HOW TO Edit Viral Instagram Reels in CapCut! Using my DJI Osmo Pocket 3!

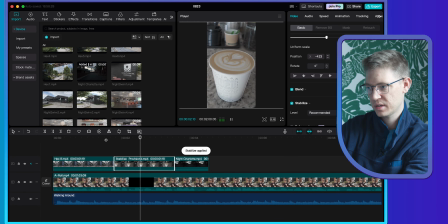[4:12]
See how that works.
Favorite coffee shops here in Charlotte, North Carolina.
Looks good.
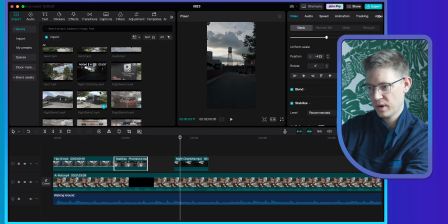[4:17]
Let's just bring this out. And then I do want to add another coffee shop to the outside.
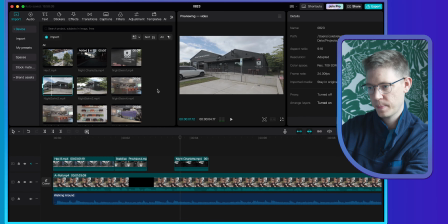[4:22]
So let's see what we can add here. I have Night Swim. Maybe I'll add this clip.
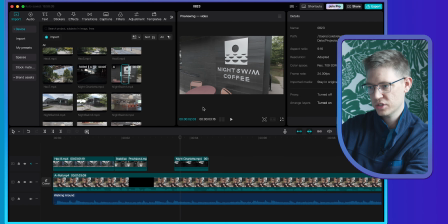[4:29]
I think this could be a good clip to use here. Just so we are showcasing a lot of the coffee shops right in the beginning,
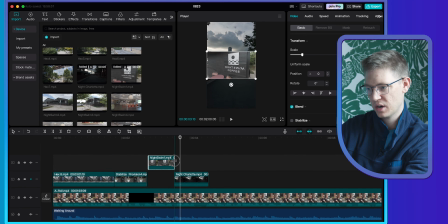[4:37]
because again, we really want to grab that attention of our audience so they maintain watching the video.
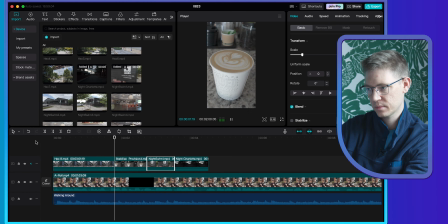[4:42] Today I am going to take you to my favorite coffee shops here in Charlotte, North.
And let's scale this size up. So let's actually make this a 2 clip. So I am going to scale this back a little bit, maybe bring it up to 150%.
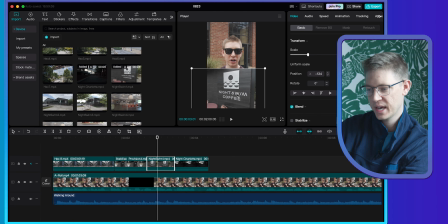[5:02]
And let's drag this clip to the bottom. And then I know I have a shot of night swim here.
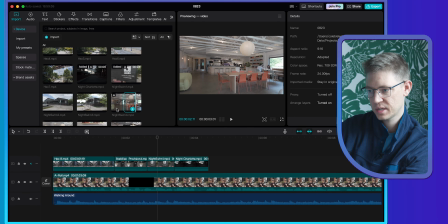[5:09]
So let's bring this in. And let's drag this on top of this clip here.
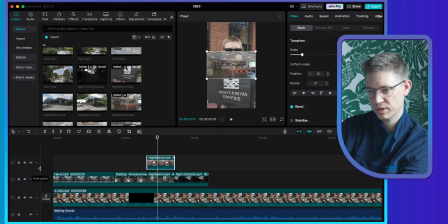[5:16]
And now you can see I can split the two different clips. So let's scale this up. And then bring this up on top. Let's see how that looks.
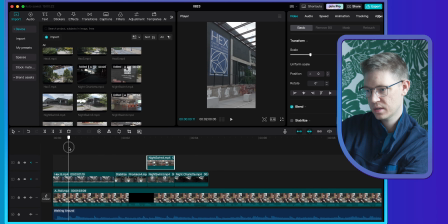[5:29] I'm here in Charlotte, North Carolina.
And again, I could full frame this to see what it really looks like.
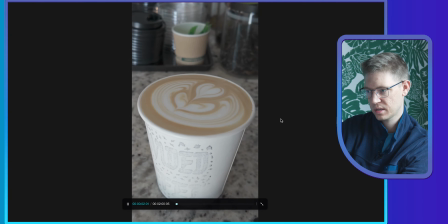[5:36] Today, I am going to take you to my favorite coffee shops here in Charlotte, North Carolina.
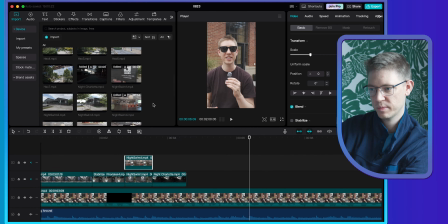[5:41]
So now we are introducing night swim, so let's get a couple more shots of night swim.
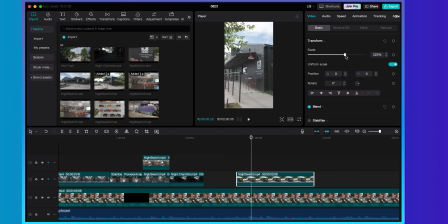[5:46]
I like this shot here as an intro shot. And let's move it over a little bit, not too much, but I want to see the logo and also a little bit of the trees there. Perfect, and then I go in to talk about the interiors here. So let's grab another interior shot of night swim.
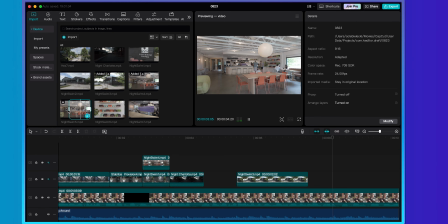[6:02]
I like this clip a lot, so let's in point there. Out point there and drag this clip onto my timeline.
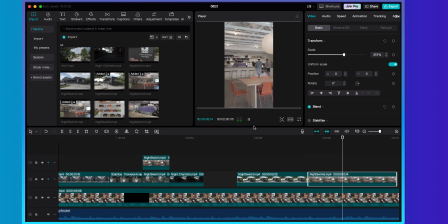[6:14]
Scale it up. Honestly, looks pretty good right there. So let's see.
I want to mention is night swim. This reminds me of a beach house in California.
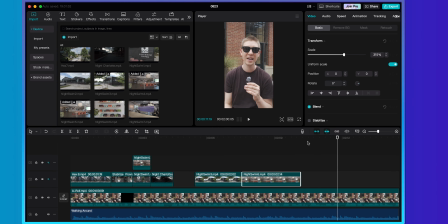[6:24] The decor is amazing.
So night swim really did have some incredible decor. So let's bring in this clip here of their purple espresso machine.
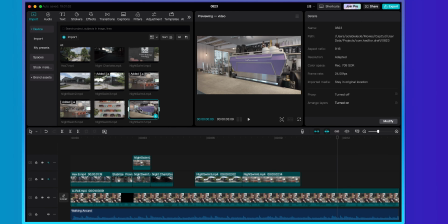[6:33]
I think this really proves a point on how amazing their decor is at their coffee shop.
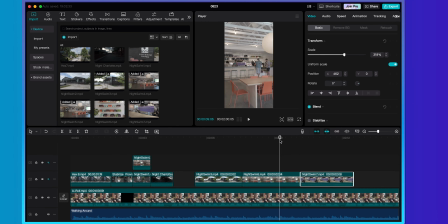[6:41]
Perfect, I think that's a pretty cool shot right there.
California, the decor is amazing.
Awesome, and let's add a transition here because at this shot here,
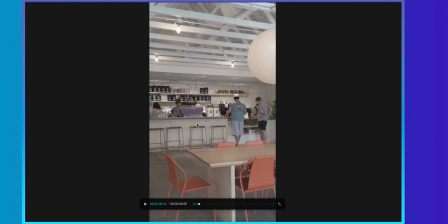[6:52]
you can see we are seeing the coffee shop from a distance and now we're getting a close-up on it.
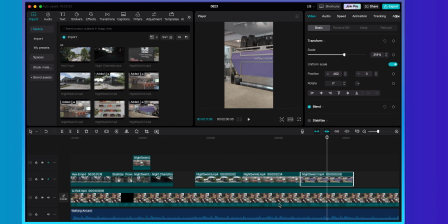[6:57]
So I really think this is a good opportunity to use a speed transition. So let's go into transitions.
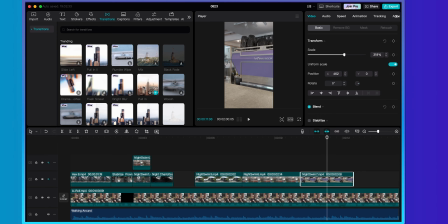[7:05]
And my favorite one is this pull in and pull out. So let's grab the pull in one since we are getting closer to the coffee shop and we can make it a little shorter and let's see what that looks like.
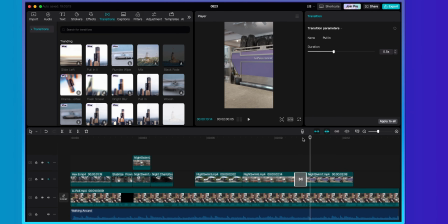[7:19]
Yeah, it looks cool. Let's pull it out a little bit here. Now let's make it full screen and see how that works.
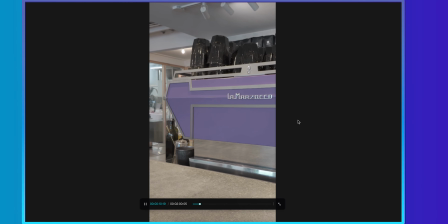[7:26] Beach house in California, the decor is amazing.
That looks awesome. So now let's go to our next clip.
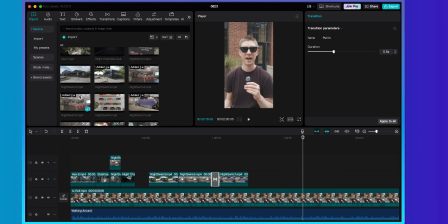[7:33]
Since we are in so close, let's pull out now to see another exterior shot of the coffee wall,
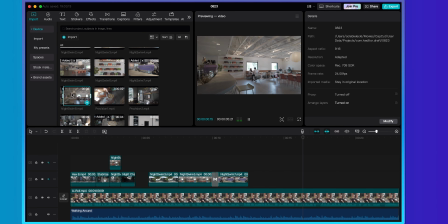[7:41]
which I believe is this clip here. Yeah, so I'm coming around the corner. You can start to see the coffee wall.
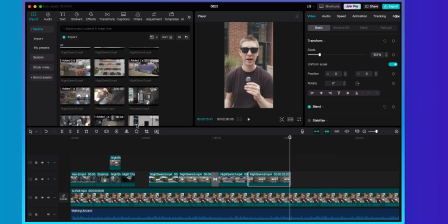[7:47]
So let's add this clip here. Let's drag this clip out a little bit. And then I do have a close-up of the coffee wall.
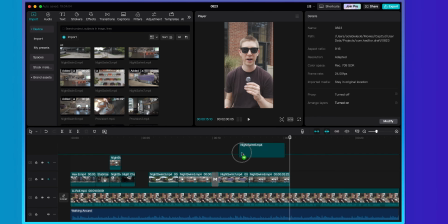[7:53]
So I think this is great to put at the end here. Let's grab this and put it right next to it. And now let's scale these two clips up.
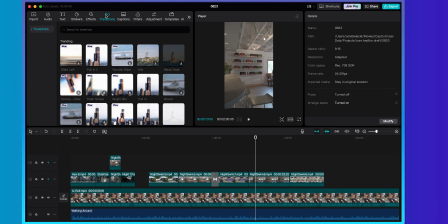[8:05]
Because we're going from close to out, let's go to pull out. So you can just type it in here too.
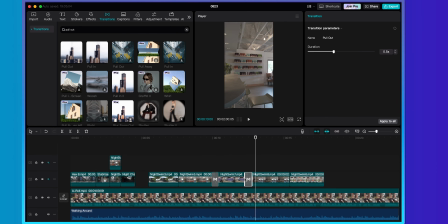[8:12]
Let's add this transition right here. One other thing I like that a little bit more.